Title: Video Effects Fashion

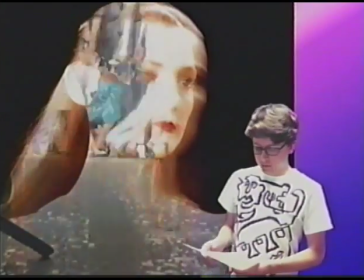249s
The woman in the foreground is slightly blurred through motion blur,
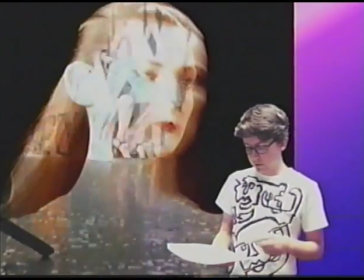259s
but not to the extreme that the earlier piece I described was.
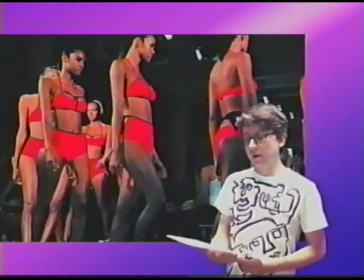270s
This piece was done using a track mat in After Effects, using the original video
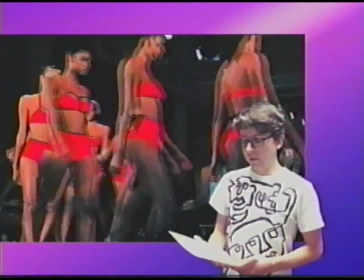281s
as a black and white
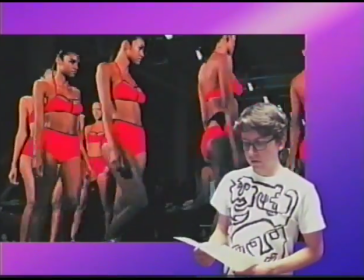283s
Luma track mat that I increased the brightness of the red channel,
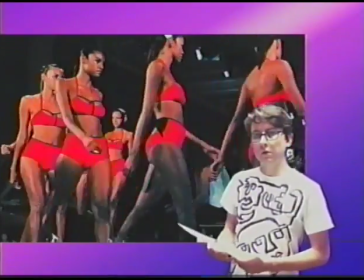291s
which works because her skin tone and the lighting and her clothing all combined
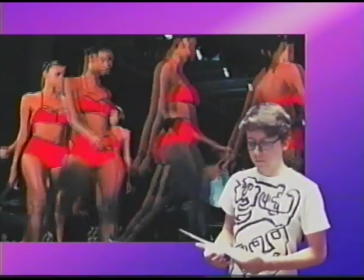299s
to make it possible to increase the red channel.
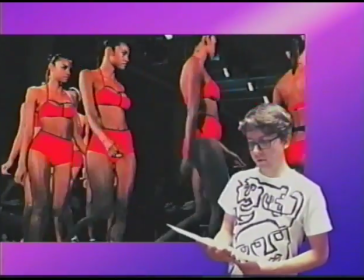305s
It's another example of time manipulation.
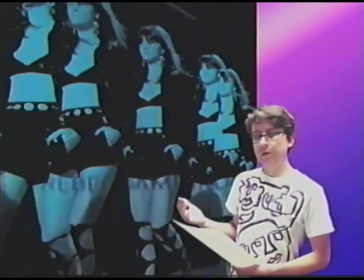311s
This piece is very similar to the previous one,
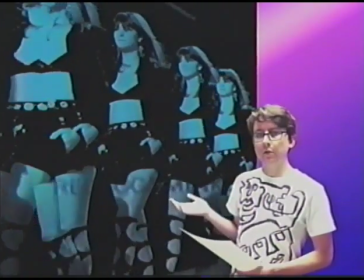316s
but it didn't work out to use a specific color
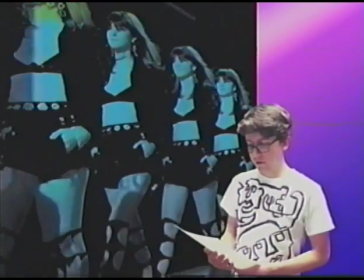323s
for tracking matte purposes because her clothing is mostly dark.
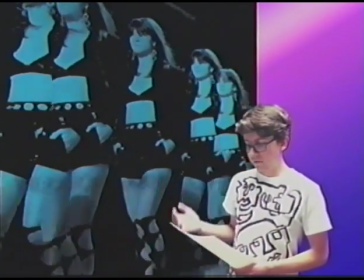330s
The background is VHS footage that is
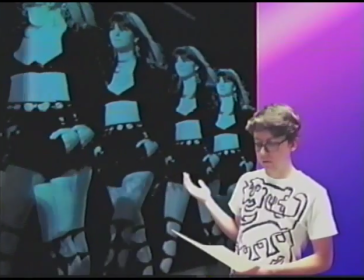334s
chaotic as handheld and without control over exposure,
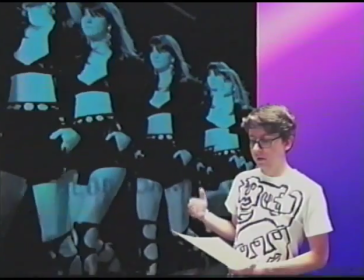339s
while the foreground is slow and highly organized.
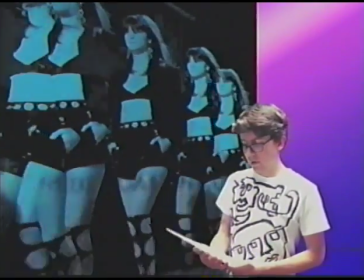345s
I don't know what that means, but I like it aesthetically.
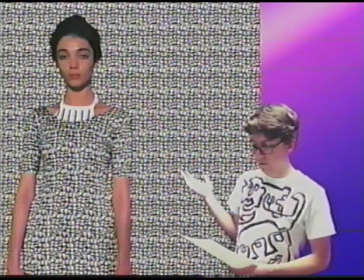351s
This is another example of pattern overtaking the model and the model simultaneously overtaking the pattern.
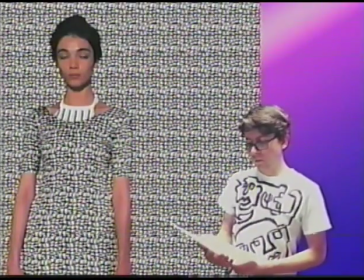362s
Visually, it is unclear what the foreground and background of the image is. That makes it look very flat. Look at her blinking her eyes. She sure looks tired.
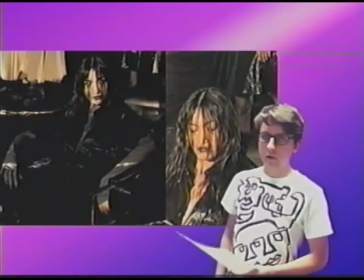381s
This one is a subtle overlay of video taken at a high frame rate, superimposed over a very similar shot done through a VHS camera.
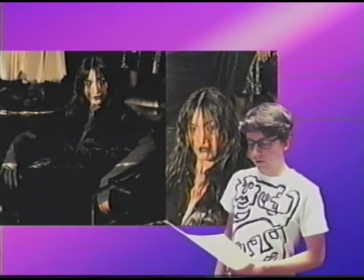401s
It's dirty and grimy in an aesthetic way that highlights a certain futility but curiosity.
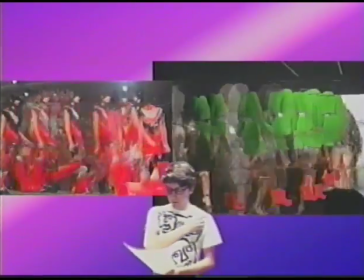416s
These two are very similar. Slow motion,
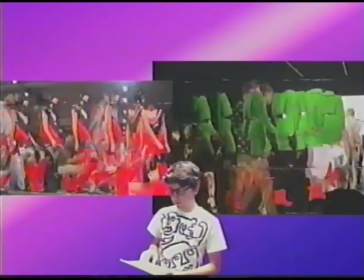425s
keyed out visuals
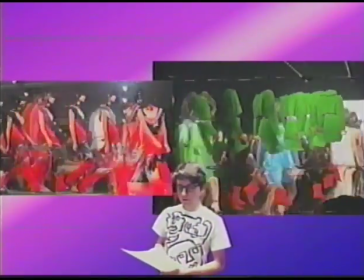428s
focusing primarily on color of outfits overlaid over a sped up,
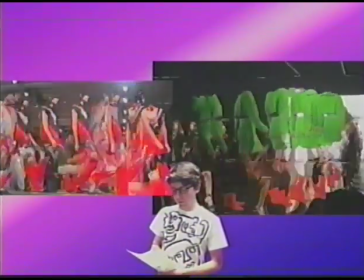435s
well actually rewound VHS tape.
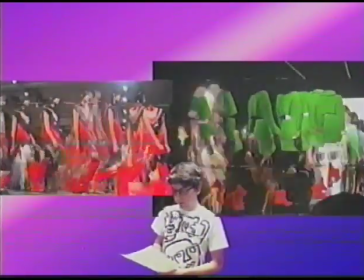439s
It highlights time manipulation and other things.
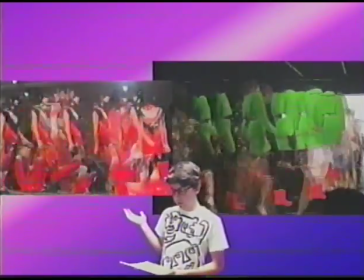446s
Look, it's interesting, but the nostalgic shtick of it makes me worried it doesn't have a deeper worth.
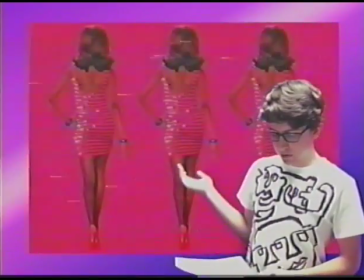456s
This last piece is a still from Jeremy Scott's show
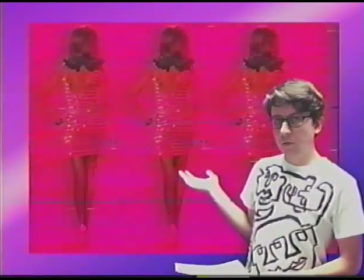463s
that is surreal in its execution
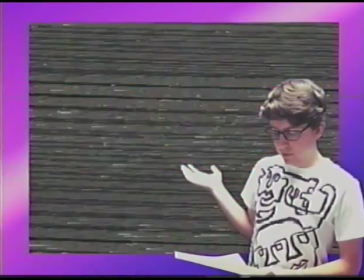467s
because the visual is referencing a time period
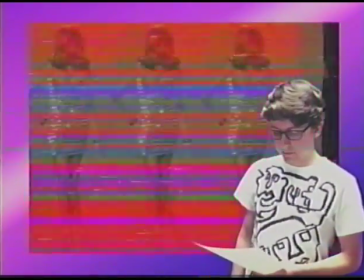474s
that is both old and new. The outfit looks back to the 50s with rose-colored glasses.